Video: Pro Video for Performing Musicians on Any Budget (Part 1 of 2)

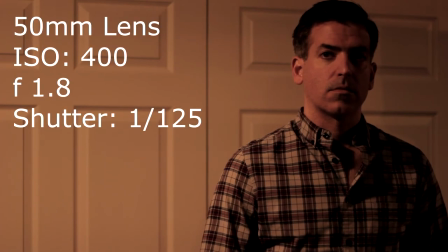We're currently shooting with the 50 millimeter Canon lens at 1.8 for the aperture,
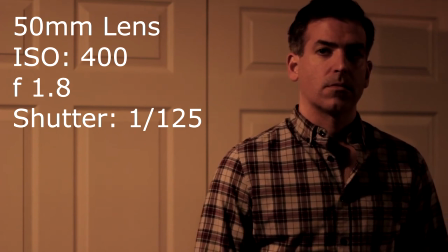so it is wide open with an ISO 400 and a shutter speed simulated at 1 125th of a second.
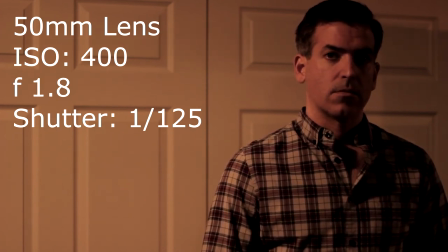We have lighting in the form of an overhead light that is just a bit offset to his right, our left.
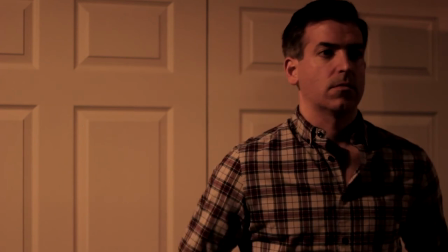So the right side of his face is being lit, while the left side of his face is not so much. It's a bit more in the dark. We've also got a bit of a shadow over his shoulder there.
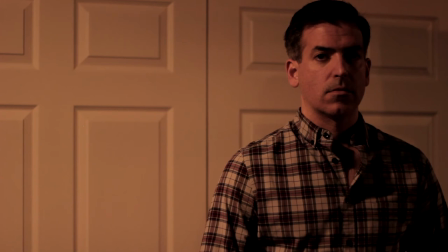Now, if we kick on a single softbox, we'll get this effect.
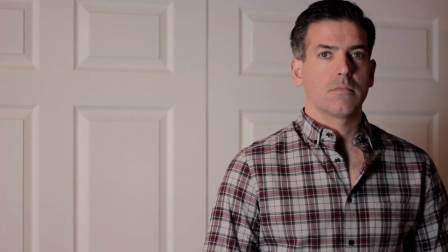We now have much more focused light on Matt's right side, while the left side is still a bit in the dark. So we have a bit of contrast there with much more definition than we did before.
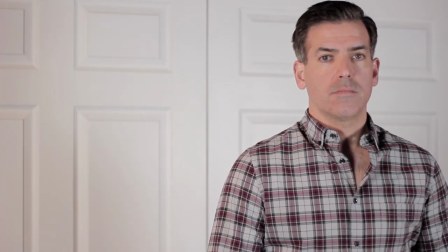Now we have softboxes on on both the left and right of Matt. They're off by about seven feet on either side, flanking him.
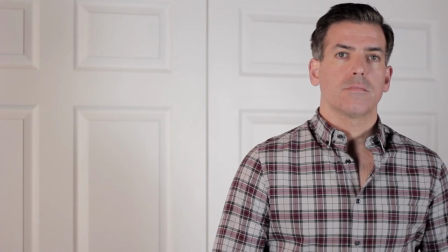We have much more uniform lighting across his face, across his body, and that causes a lot more definition and makes him pop in the image.
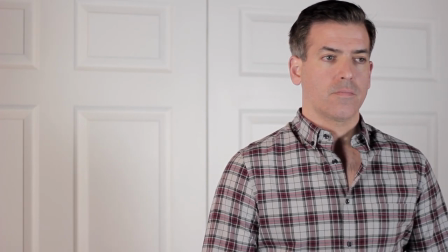We're still shooting at the same camera settings, but we've added a ton more definition to the image, and that means lots more control.
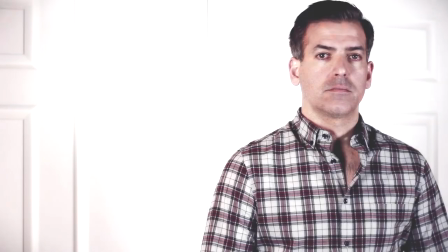We can take this image and really, really play up the contrast in post.